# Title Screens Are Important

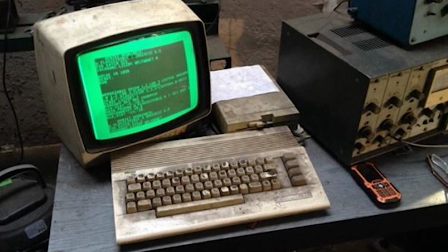0s
Title screens are important. When you buy a brand new game, download it to your rusty old hard drive, wait for it to install and boot it up,
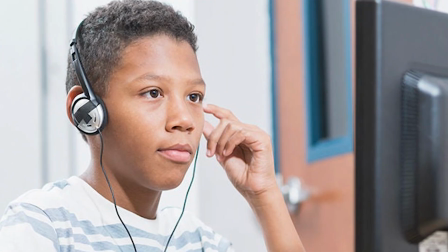6s
there is going to be only one thing in the way between you and your next countless amount of hours of fun.
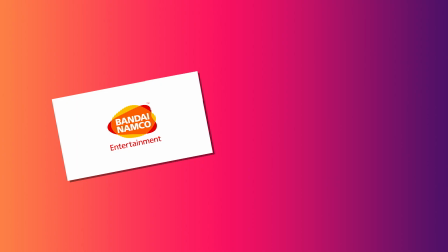11s
No, not the copyright gibble. No, not the logo. Okay, stop being smart. You know what I mean. It's this.
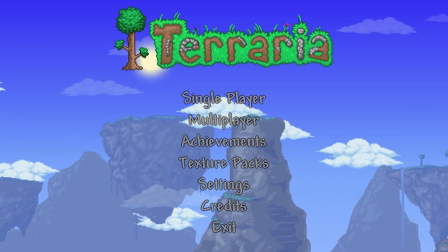19s
The title screen. It's not an understatement to say that these are genuinely some of my favorite bits of a video game.
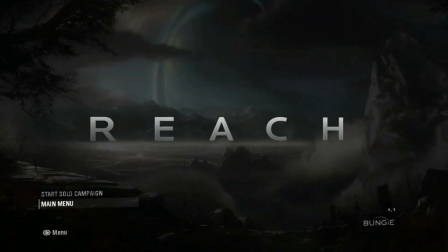25s
That's right, not the gameplay, the actual thing you spend most of the time doing, but the little 30 seconds of scenery with a PNG of the logo just strapped on like boom, there.
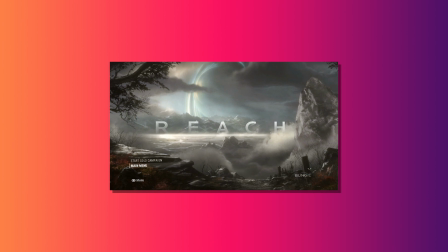33s
Why is it important though? Well, a couple of reasons.
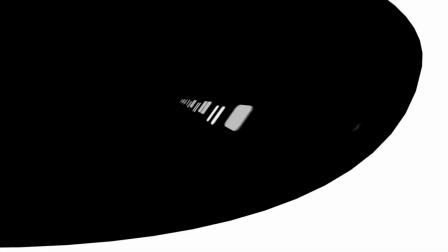36s
Title screens kind of feel like the developer's pitch for the game, whilst also acting as a way to draw you in and motivate you to smash A until you're in the game.
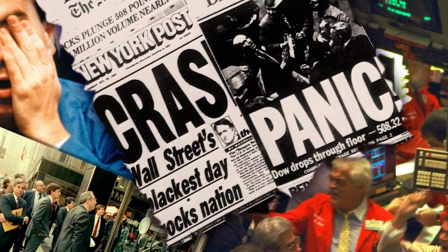43s
And they've been doing this right from the very start. Back in an era where games sucked doo-doo, Super Mario Bros.
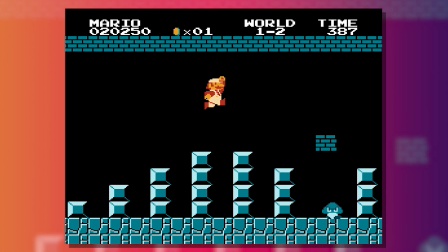49s
Launched straight in with a bright, colourful world and that chippy main theme. I don't know about you, but I really want to press start and play right now.
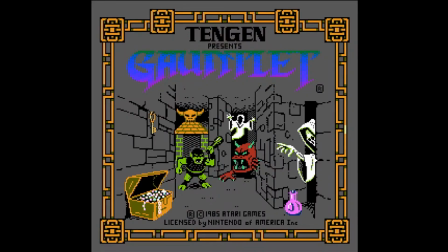55s
What the hell? A lot of games on the NES did this. Most of them just gave you some cool music and some cool pictures to look at, but some games were smart.
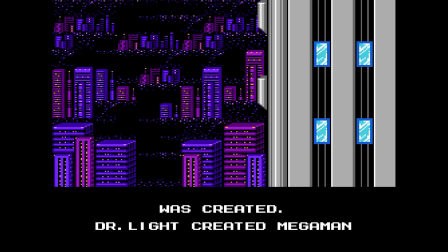61s
Even in the primitive 8-bit days, games like Mega Man 2 gave us this sweet and charming melody with a bit of exposition.
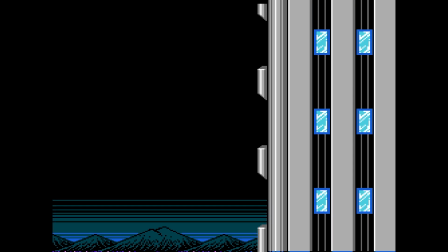67s
Then, the music picks up, the camera begins to pan up the tower, and we get excited.
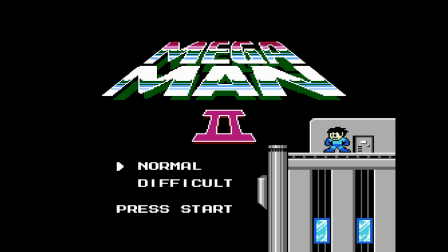71s
We see Mega Man and then boom! Just like that, hook, line, and sinker, I want to play the game.
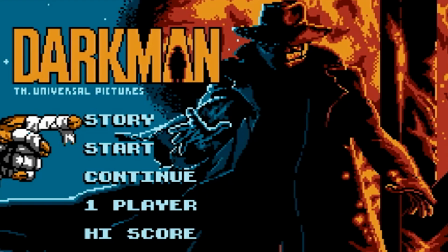77s
Most games on the NES were very action-orientated with their title screens, which was a leftover from the arcade days where they screamed, "Play me!
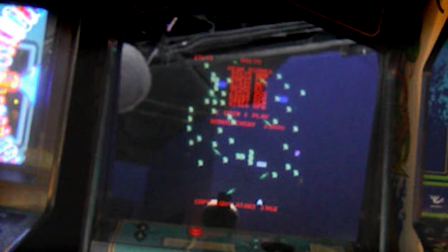83s
Put money in my machine or I'll die!" Oh, thank you.
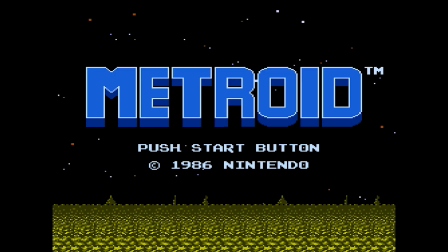88s
But then you have games like Metroid, which just completely transcend the barrier of the system's limitations.
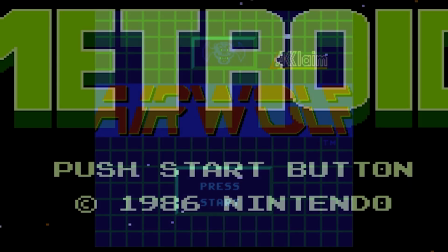93s
Most game title screens were like this. Metroid's is this. Oh, I'm kind of scared.
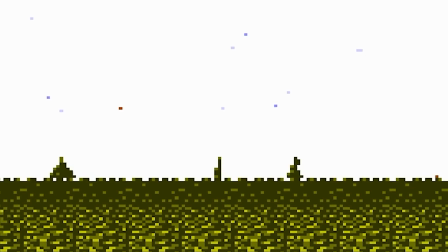100s
This is kind of spooky. Guys, what the hell? This is really spooky. The first thing you see of Metroid is this barren landscape in space accompanied by this eerie and scary track.
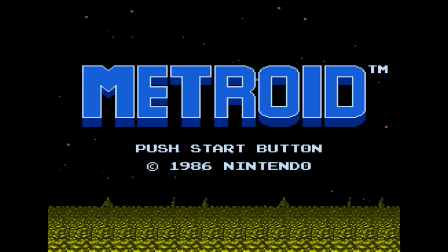109s
That's the pitch for the game. But then it just kind of goes sicko mode with the action, but that's okay, whatever.
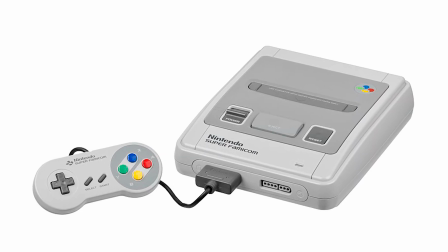114s
The SNES comes around and developers stop being stupid and realize that they can actually be a little creative with their title screens.
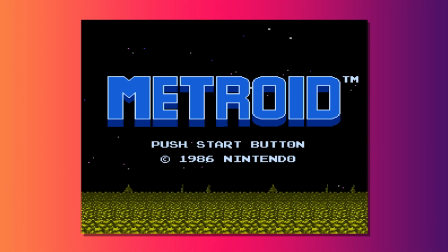119s
And we just gotta bring it back to Metroid for a second. If you thought the NES original was clever, I am about to blow your stupid little 8 brain.
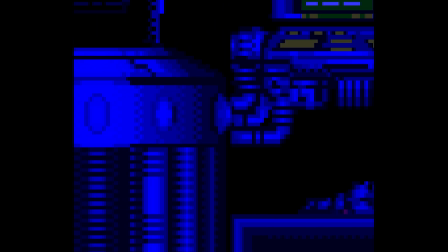125s
Super Metroid opens up with another chilling score, but we get these camera pans over these unidentified objects before cutting to black and some text.
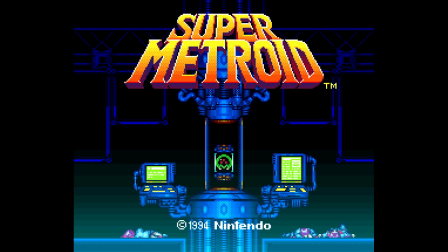133s
We then slowly zoom out and boom, a Metroid. The music changes, and we know, like the first game, we're kinda fucked.
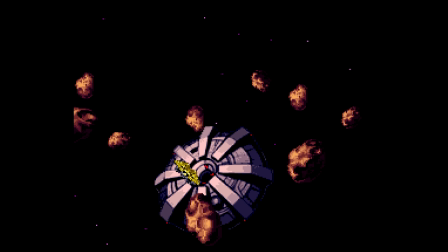141s
Uh-oh. And unlike the original Metroid, the title screen more accurately matches the gameplay.
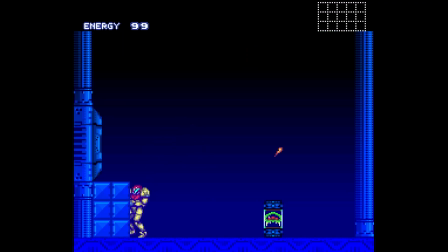145s
It can be spooky, exhilarating, terrifying, and at all times is so inspired by movies like Alien.
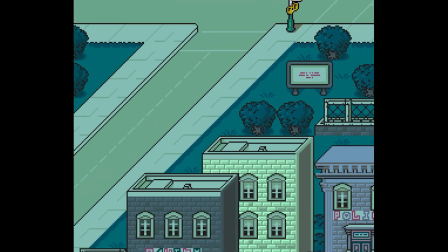150s
But if we're talking about mad creative title screens, we've got to touch on Earthbound. It has a mood swing like nothing else.
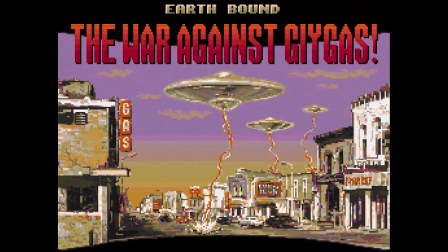155s
First, you get this horrifying static image of a dystopian reality where a suburb is being destroyed by UFOs. Ah! But then you've got the actual title, morphing in a weird manner, just like the rest of the game. And then it cuts to this almost American sitcom-like opening credits of the gang.
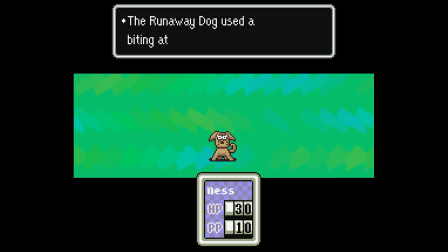169s
Like, what? This paints a clear picture. This game is going to be weird, and it's also really inspired by American pop culture.
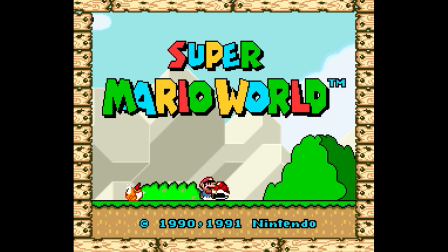176s
Sometimes title screens are just whatever. I love Super Mario World as much as the next guy, but a demo of Mario running around isn't nearly as exciting as they think it is.
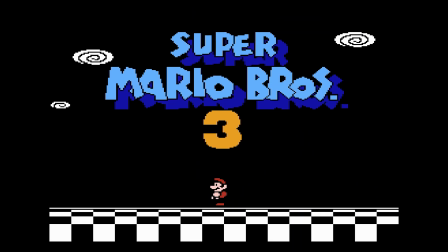184s
Especially when in Mario 3 we've got this little animatic of Mario and Luigi running around and it's like a theater performance.
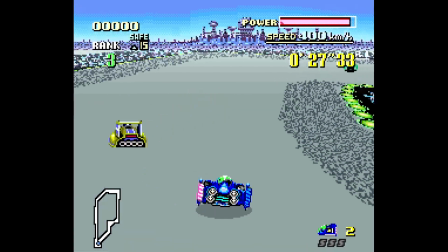189s
Like, that's so cool. The saving grace of bad title screens is their music. For example, F-Zero is a very exciting game, but I don't think you'd quite get that impression from the title screen.
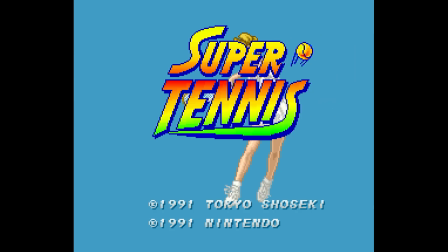198s
It doesn't quite lull you in. But Super Tennis, for example, guys, this shit sucks.
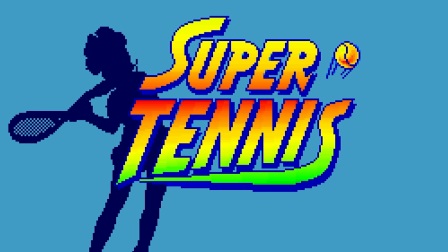202s
They probably made this in like 20 minutes, but listen to that music. Oh yeah, I love tennis. Oh my god, I love tennis. Guys, I love tennis now. Then of course, on the other end of the spectrum, we have title screens with no style and with awful music.
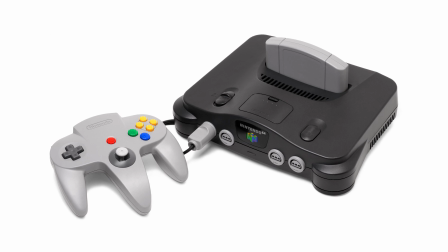218s
I genuinely have nothing to say about this. Anyways, let's jump straight into the N64 and the wacky world of three-dimensional gaming.
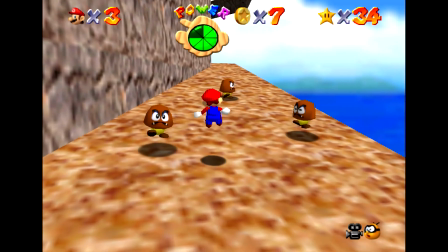227s
Whoa. While the previous Mario games have kind of been whatever with their title screens, Super Mario 64 starts with Mario's 3D head literally popping out in front of you like, hi guys!
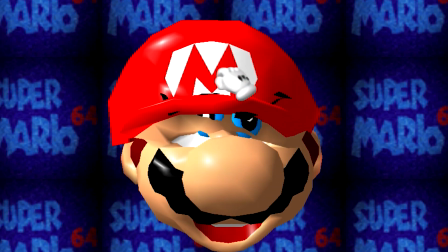235s
And of course, you can grab him and morph him around, and even just that, just caressing and stretching his ear is enough to blow your stupid little kid brain.